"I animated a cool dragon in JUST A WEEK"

Last week, I watched 7 nature films and got inspired to create my own animal hybrid and to animate it.
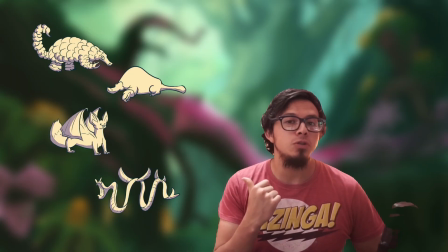I then gave you these 4 different options and you chose for me to animate this one,
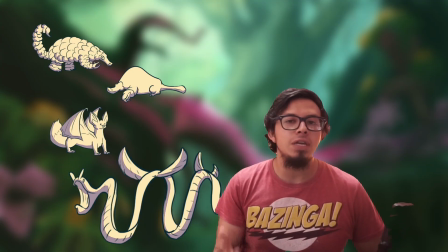which combines the graceful movement of a ribbon eel with the flapping of the wings of a flying fish. Now let me walk you through how I brought this guy to life.
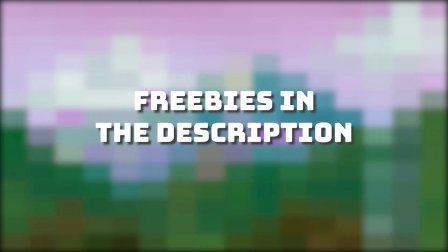By the way, and as always, if you're here within the first 48 hours of the video being live, you can grab for free all the files I used on it.
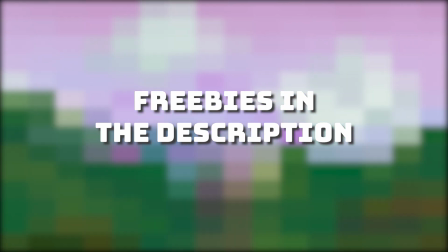If you're later in that, they'll eventually be up on my Gumroad and Patreon.
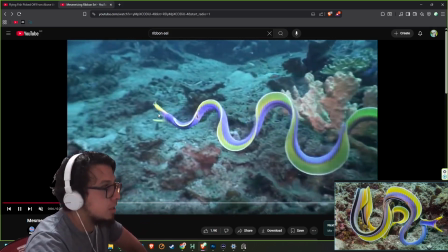Day 1 was all about understanding the movement of the ribbon eel and trying to incorporate that into my own animation.
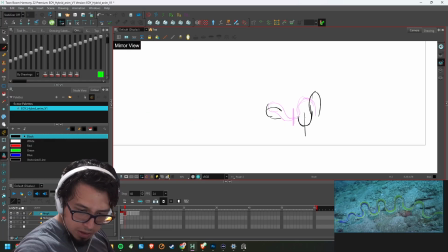As you can see, it took me various attempts to come up with something I was happy with.
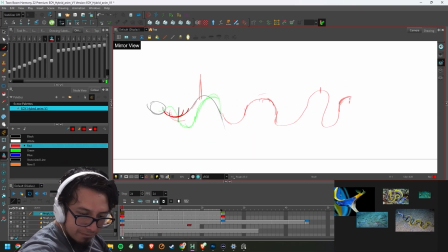This is pretty much a wave animation, the type you'd normally see with a flag flapping on the wind, but since it now happens on water, it behaved very differently and gave this mesmerizing floaty sensation.
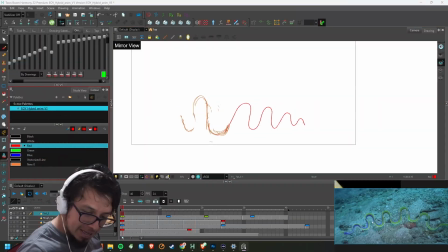The trickiest part was definitely making it into a loop, which means the last frame of your animation should seamlessly transition into the first one.
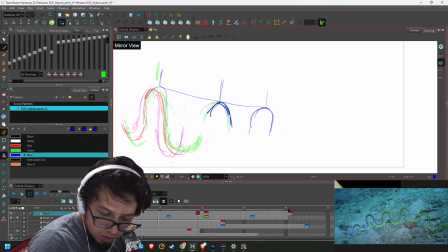There's 2 main ways of animating.
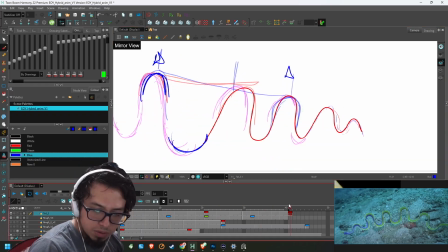The first one is called pose to pose, in which you first draw 2 important poses of your characters or objects and then fill the gaps between them.
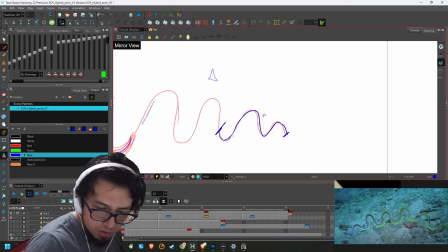The other one is called the straight ahead animation, which basically means you make your drawings one after the other.
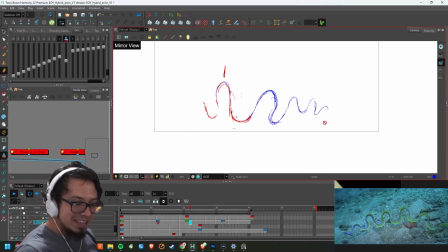They each have their strengths and weaknesses, and you'll see me using a combination of both of them here.
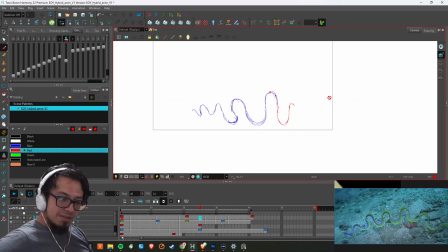If this weren't a loop, I would have gone only straight ahead, but since I need to end in the same place I started, I had to use that pose as a reference.
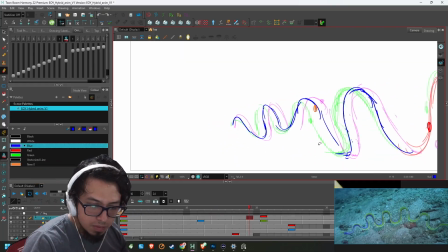After close to 2 hours of studying the movement and some trial and error, I was able to come up with this little guide for the looping motion.
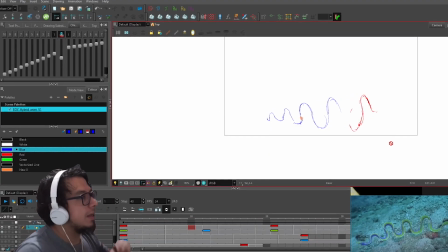I originally thought about making my creature start off swimming, glide for a bit, and then get back into the water, but by day 2 I had a different plan.
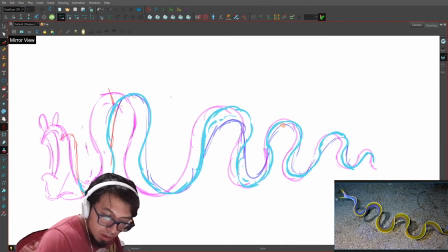I would be making a magical flying ribbon dragon. The first thing I needed to do was change the shape of my looping wave.
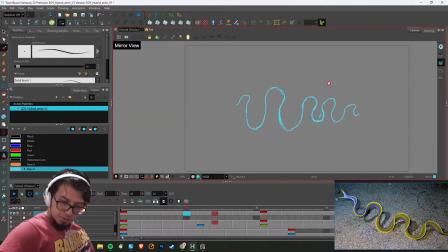I had noticed the reference resembled more the curves of a number 8, and mine was looking more like a sine wave. I started the day off by pushing the shapes a bit more while using some extra little tricks from the principles of animation, namely secondary action, which is having an extra movement in parts of an object.
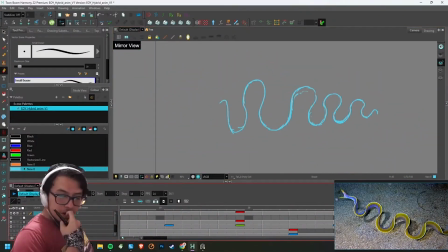In my case, every hill and valley was moving backwards, but I wanted to make it so that the front and the back of them either dragged behind or accelerated at a different rate. Once I was happy with my new loop, I went on to add the thickness of the body. At first I started doing it by the way I would have done it without reference,
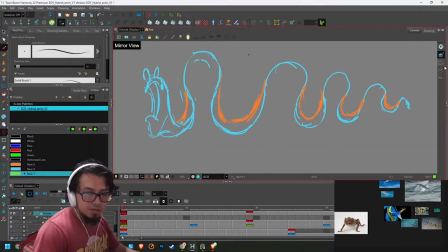but then I realized the ribbon eel did it differently, and it's what made it look all twisted and cool.
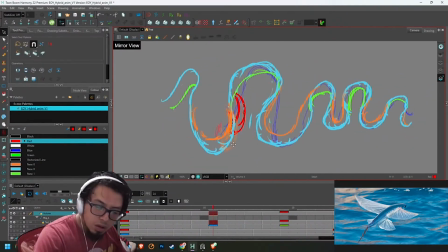After that I added the wings, which I had to track to create the illusion they were at a fixed distance from the head and the tail respectively,
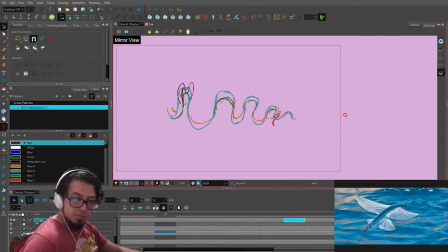while making sure that they had the impact they deserved, plus making sure that the wings in the front didn't flap at the same time as the ones on the back did.
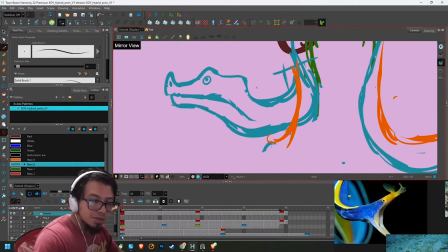Finally, I spent some time designing the head of my creature. As you can see, the ribbon eel has a very derpy looking face,
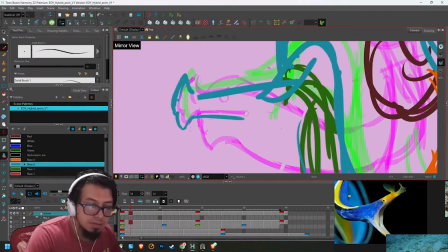with the tiny eyes and its mouth open and pretty much every reference I could find, so I went with a more dragon inspired look in the end.
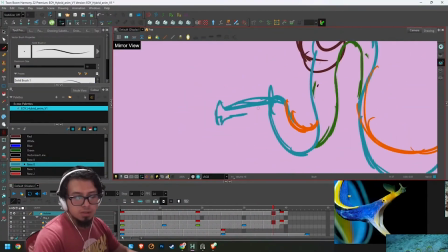Then I tracked the head to the movement, correcting some errors and arcs along the way, and I was finally done with a very rough animation of my dragon.
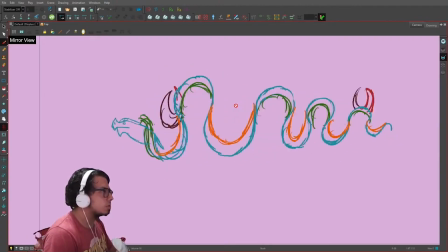I wanted to avoid the next step in this animation, you'll see why on day 4,
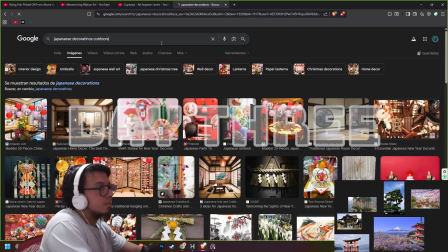so for the 3rd day I chose to design the environment my dragon would be moving through.
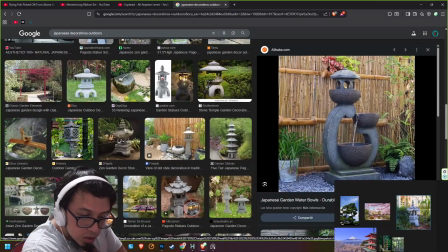The more I kept working on this, the clearer was my vision of the final product, and there was one game that kept coming to my mind's eye as inspiration.
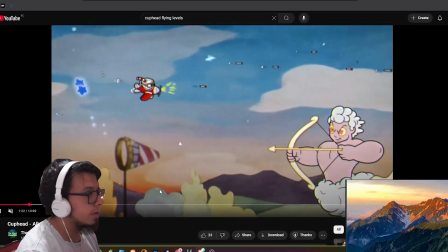The playing levels of Cuphead have a very specific structure.
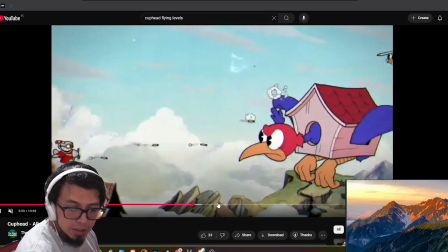The boss is flying backwards at a pretty much fixed position in the screen, and the background moves around them to complete the illusion.
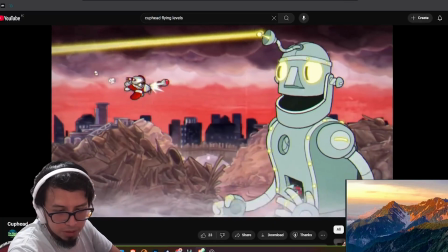I wanted to do basically the same, but with my dragon looking forwards. This would pose a couple of challenges.
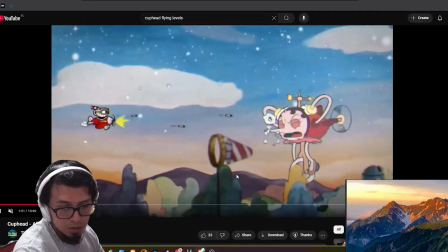The first one being, any texture I made which occupied the whole width of the screen would have to be able to tile seamlessly horizontally.
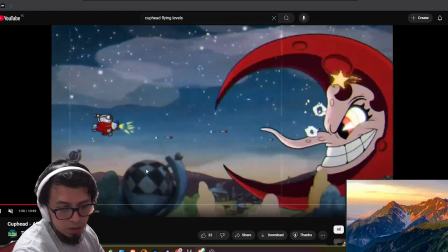Luckily, Photoshop has a tool that helps with that, which meant I just needed to draw my mountains freely,
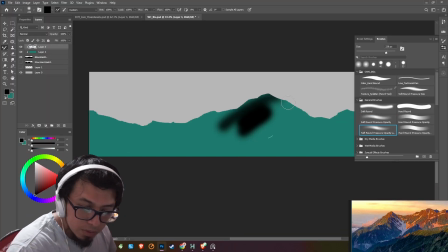which were the only 2 illustrations that occupy the whole width of the frame,
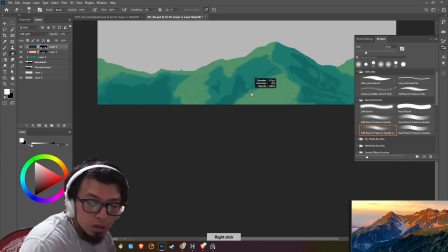and then I would offset the whole drawing and clean up the clear disconnect that originally appeared at the edges.
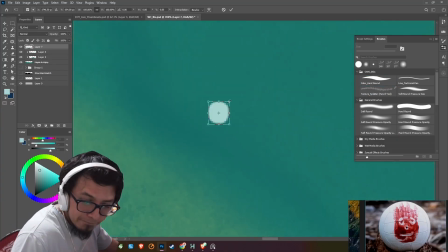During this process, one of you in the stream suggested to add a little Easter egg, so Wilson from Castaway is abandoned somewhere in the mountains.
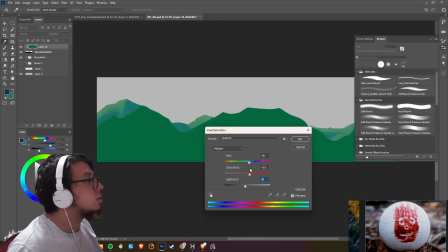Let me know if you spot them on the final animation.
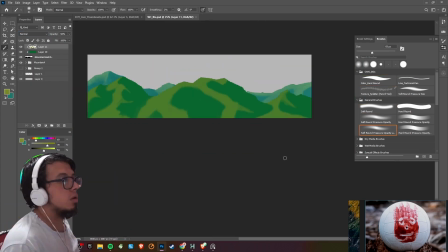One of the coolest and probably most annoying things about Cuphead is that sometimes there are environment layers that pass closer to the camera than you do,
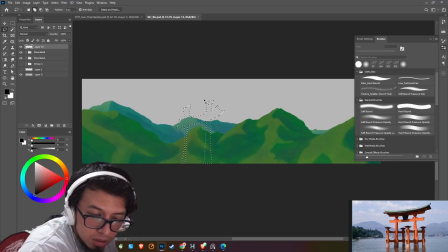pretty much making you be playing blind for a short time. I wanted to do this in my animation, so I chose 3 different structures that would behave like this. It
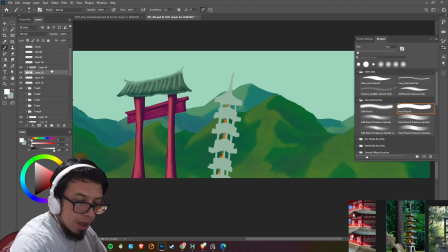was very important to keep everything on a separate layer to be able to animate them independently later.
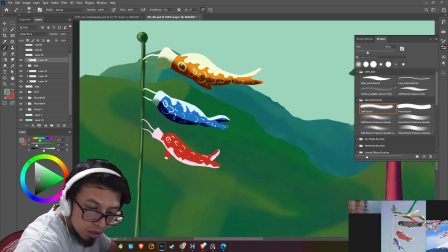I also decided in the process to make 3 different cloud designs with a very clear Japanese graphic style,
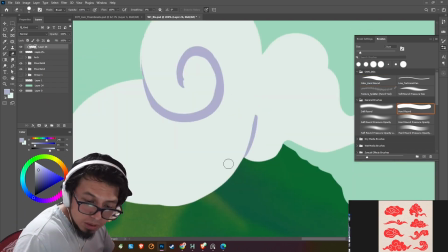but adding some shading to better integrate them with the other layers. I also made 5 different very simple treetops,
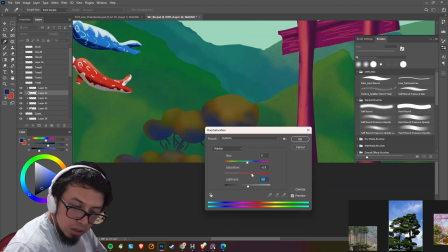which in hindsight I should have placed and designed higher on the screen to have some extra information to play with in the final composition.
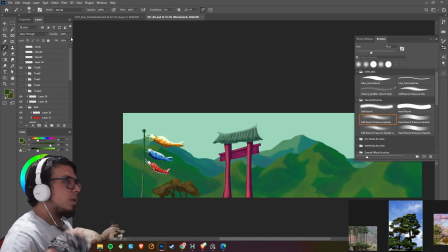Once I was done with that, I moved over to After Effects for a little test.
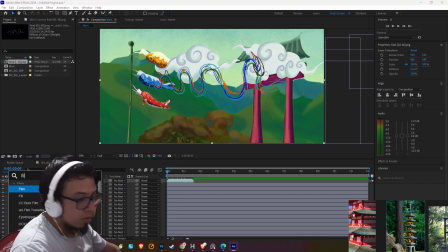In backgrounds, there's usually 3 different groups called foreground, midground, and background, which refer to how close or far they are relative to the point of view.
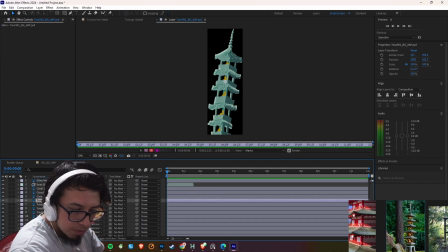I mentioned them from the closest to the farthest. There are some tricks to reinforce this illusion of depth.
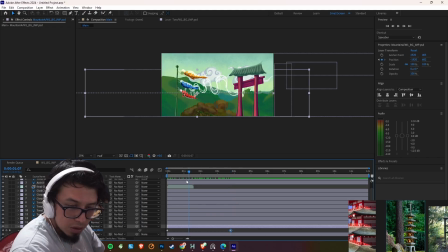A great summary of them is the farther away an object is, the smaller, less saturated, bluer, and less contrasty it's going to look. You can find great information about this online, but let me know if you'd like me to explain further.
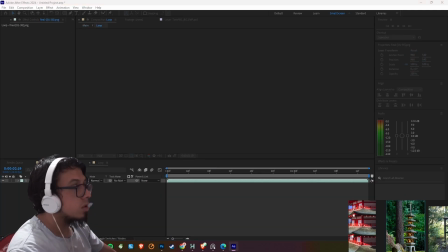When we add movement to the equation, there's another rule called the parallax effect, which is super simple to use and understand.
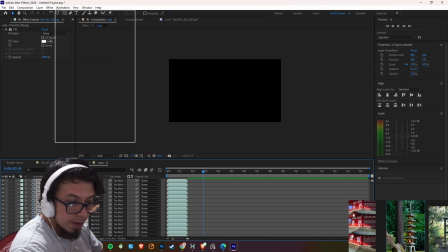If you want to see it for yourself, try this. Place one finger facing up and pointing at something, but keep it very close to your eyes.
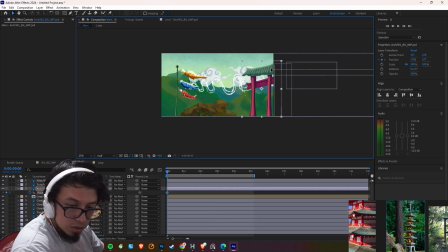Then do the same with a finger from your other hand, but this time keep it as far away from your head as you can. Now look at the object both your fingers are pointing at, and rotate your head from left to right. You'll notice the finger closer to you immediately loses track of the object, while the other one should be on target or at least seem less lost.
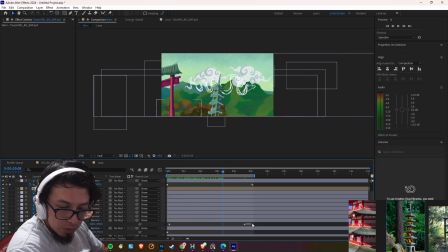We can use this in animation to reinforce depth by having objects that are closer to the screen move faster than the ones that are back. We can even have some things that don't move at all if they're far enough away, which is what I'm doing with my sky here.
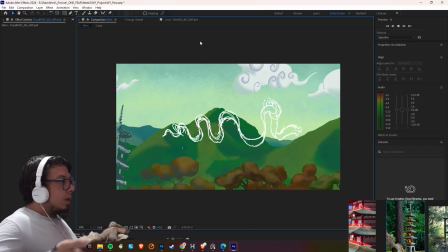After this test, I added some copies of the elements and made it loop seamlessly, but I did it on my own time and didn't record it.
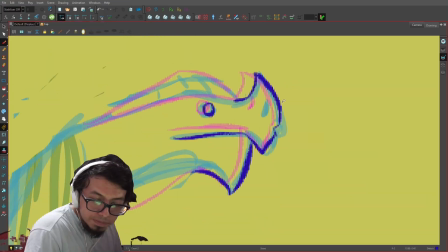The missing piece of the puzzle was breathing on my neck. If there's one process I hate with all my god within the animation pipeline, it's cleanup.
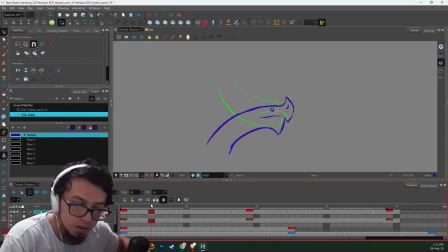And day 4's stream was pretty much 3 hours of me trying to concentrate to get done with that.
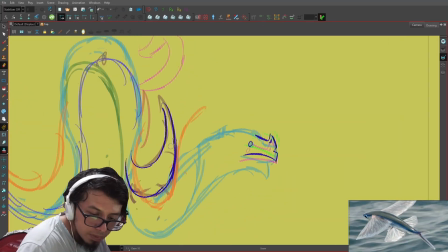For those of you who don't know, after you are done doing a rough animation,
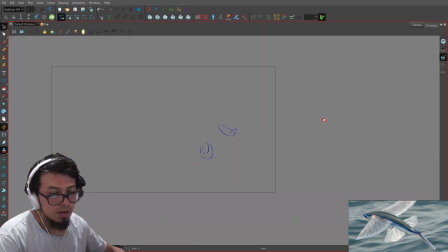there's an intermediate process called tie down, in which you basically put everything in model,
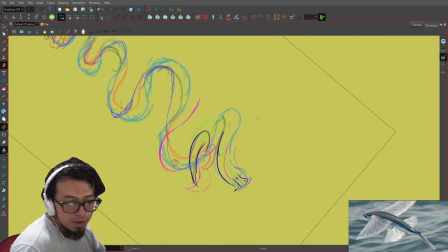which is a fancy way of saying you make sure the proportions are correct and the characters or object you're animating is recognizable throughout the
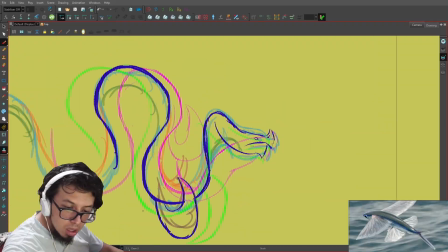whole length of the animation, with all the lines and details present in its design. After that comes cleanup, which is taking the tie down and refining it even more.
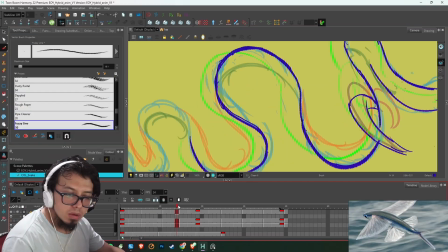I've tried doing very pristine cleanups in the past, using very digital looking lines, and let me say it is a very hard process, at least for me.
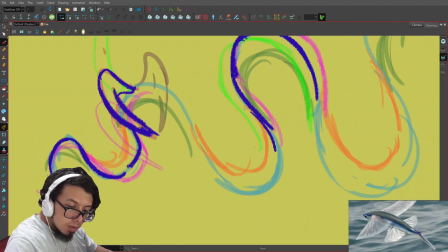Any little mistake pops into the eye of most viewers, and for that reason I decided to go a different route.
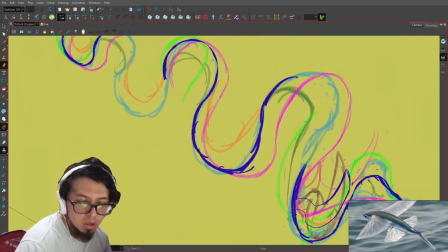Instead of doing a tie down and then the cleanup, I basically combined both processes into one,
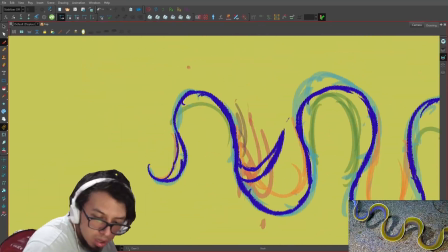which is a very misleading way of saying that I basically took my tie down as my final line.
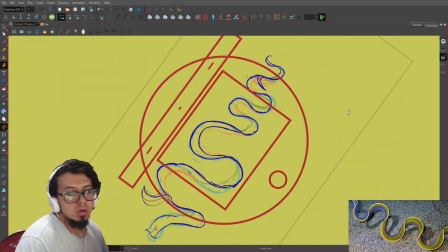I like the roughness of lines varying this much.
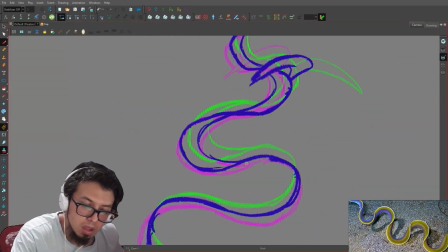It reminds me a lot of 101 Dalmatians, but that look was actually a product of its time and Walt Disney hated it.
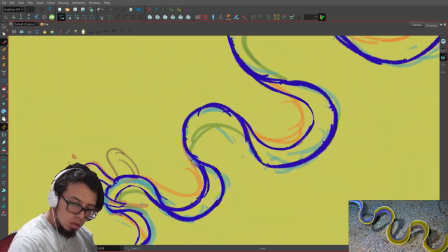I think it shows the human hand and error behind every drawing, and I really like that about it.
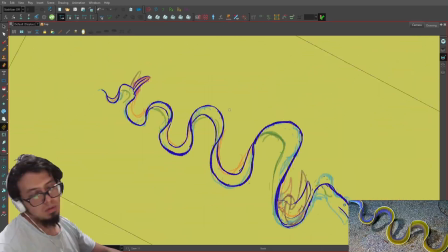This whole process you're seeing sped up took 3 hours of my life.